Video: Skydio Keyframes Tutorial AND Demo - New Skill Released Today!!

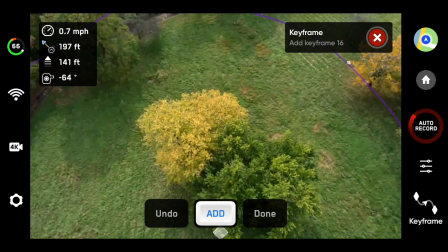491s
to 130 140 okay great i'll take it 145 point this down a little bit more
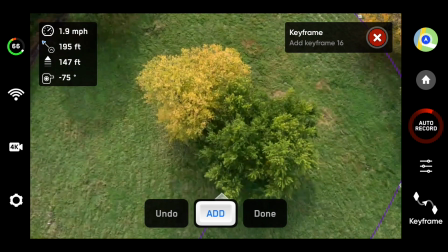500s
maybe we'll edge forward just a teeny bit yeah a little to the right maybe and then give it just a little bit of a turn so it's not too abrupt yeah
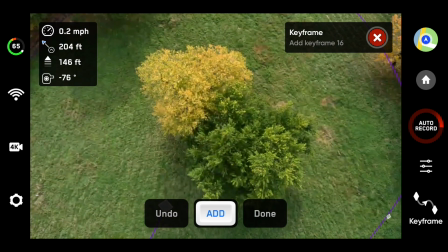511s
this looks nice good add that and
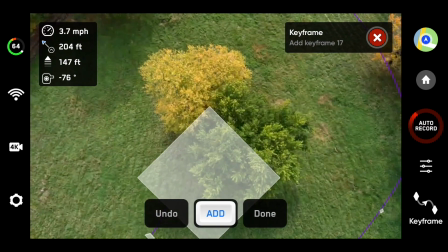517s
then let's go up a little bit higher let's say up to 200 feet yeah
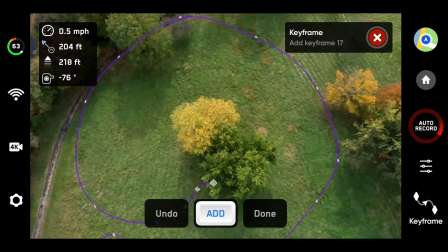525s
right there the drone is happy today right and
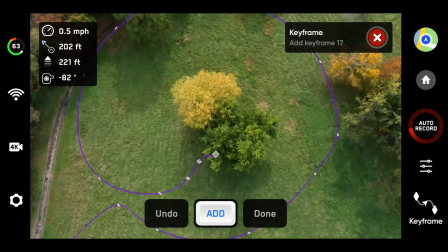530s
you can see this whole path right below us which is super interesting it's kind of fun it's like a roller coaster yeah and then I want to add one more bit of rotation so let's go up to
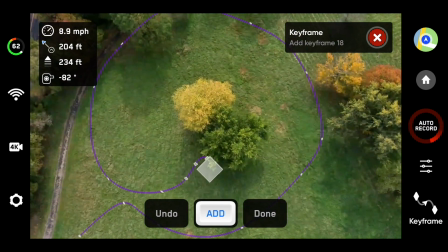540s
275 maybe I don't know and
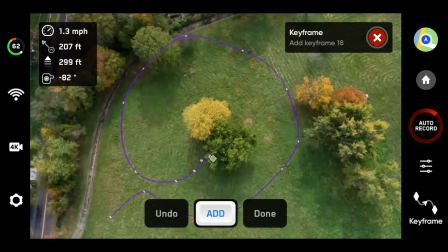546s
then we'll just add another let's do a quarter turn oops right here quarter turn
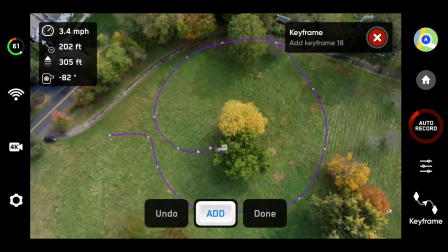554s
like this so it kind of turns that much we'll back it up just a little bit to the side this looks nice and framed right and we got a little bit of fall colors
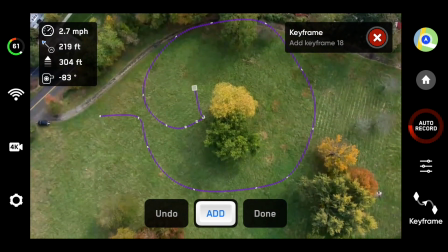562s
happening in my area you don't really get too much of it so we'll add it okay so let's call it good so we're gonna play this back we'll say done and we're gonna just see what we get and I'll play it backwards and forwards and I'm gonna do
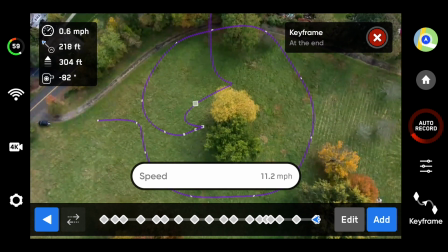575s
it really fast to start like full speed 11.2 miles per hour so I get a really dramatic effect okay and here we go and
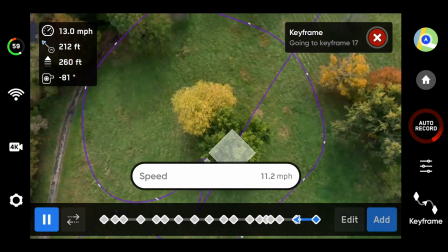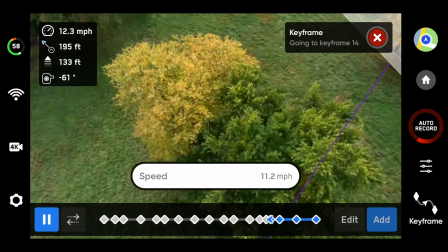592s
it's gonna hold all of framing you do have the option of managing the camera yourself that's too much
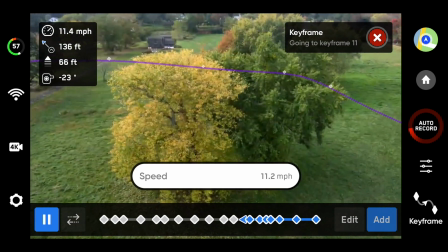600s
work for me i personally just like to set everything up set it and forget it right this is cool
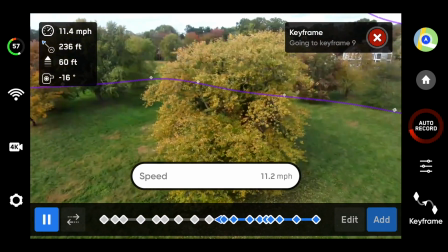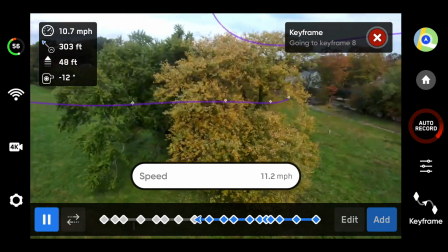614s
right and just like butter it follows the whole path just the way we framed it
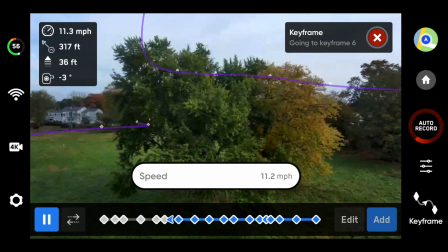621s
i don't have to do any work and imagine if this was just a really interesting point of interest or maybe
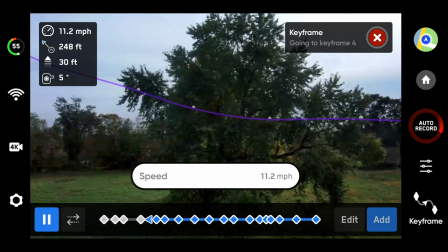627s
i was more into new england and we had really amazing reds and oranges happening on these trees
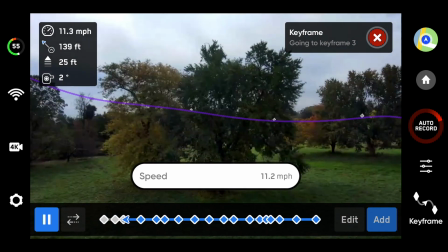633s
right now i bet it would look super magnificent put a little cinematic music behind it and you take a couple boring trees and
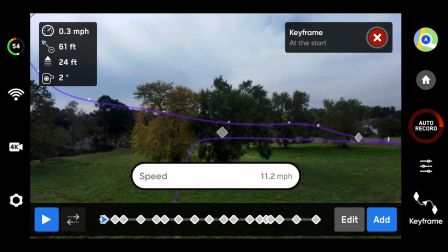640s
make them super exciting and then sell it to your local chamber of commerce all right let's try that forward and it will take it good okay so let's see what happens so let's pretend like we just started this right we're going to fly straight into it and it's going to pan, right?
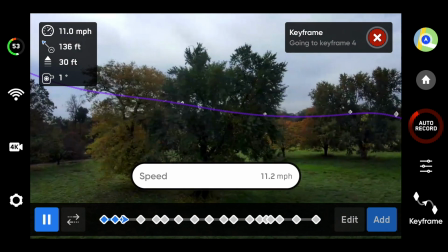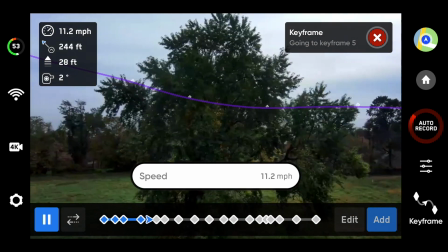660s
Or you could take this later on and maybe edit it and kind of put some speed ramps and speed in and out and have different
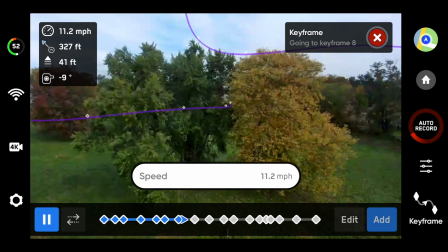672s
speeds happening as you transition. Kind of like the Matrix.
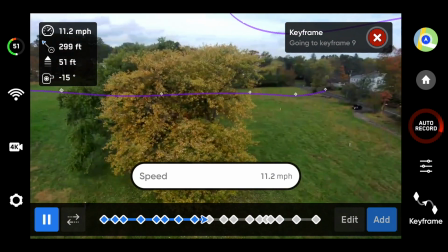678s
I like this. This is really smooth. This is good.
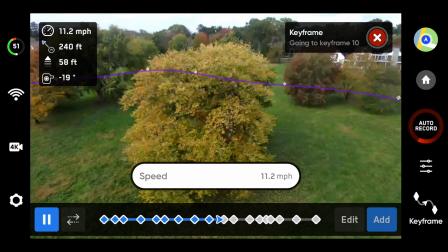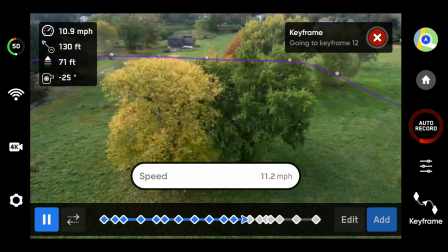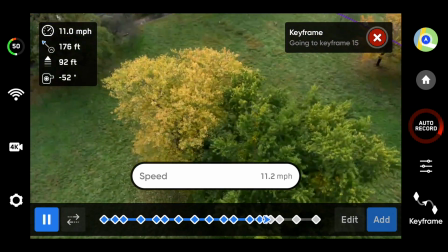694s
There we go. So we had a nice vortex into a rocket with just
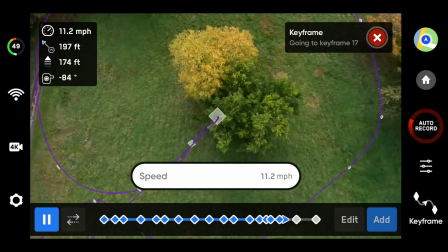700s
a little bit of rotation at each point as
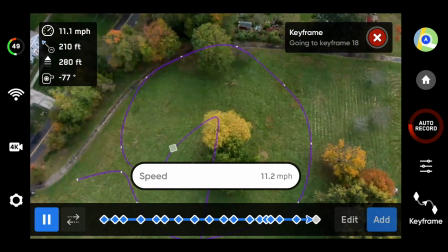707s
we went up. There we go. That's good. I like that. It's interesting.
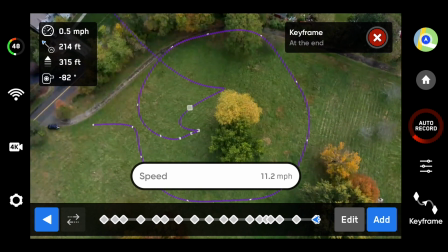712s
Cool. So that is how you can use this feature X not only to circle a point of interest at any altitude, but also get a hybrid of a vortex meets rocket or any other creative ideas that you might have.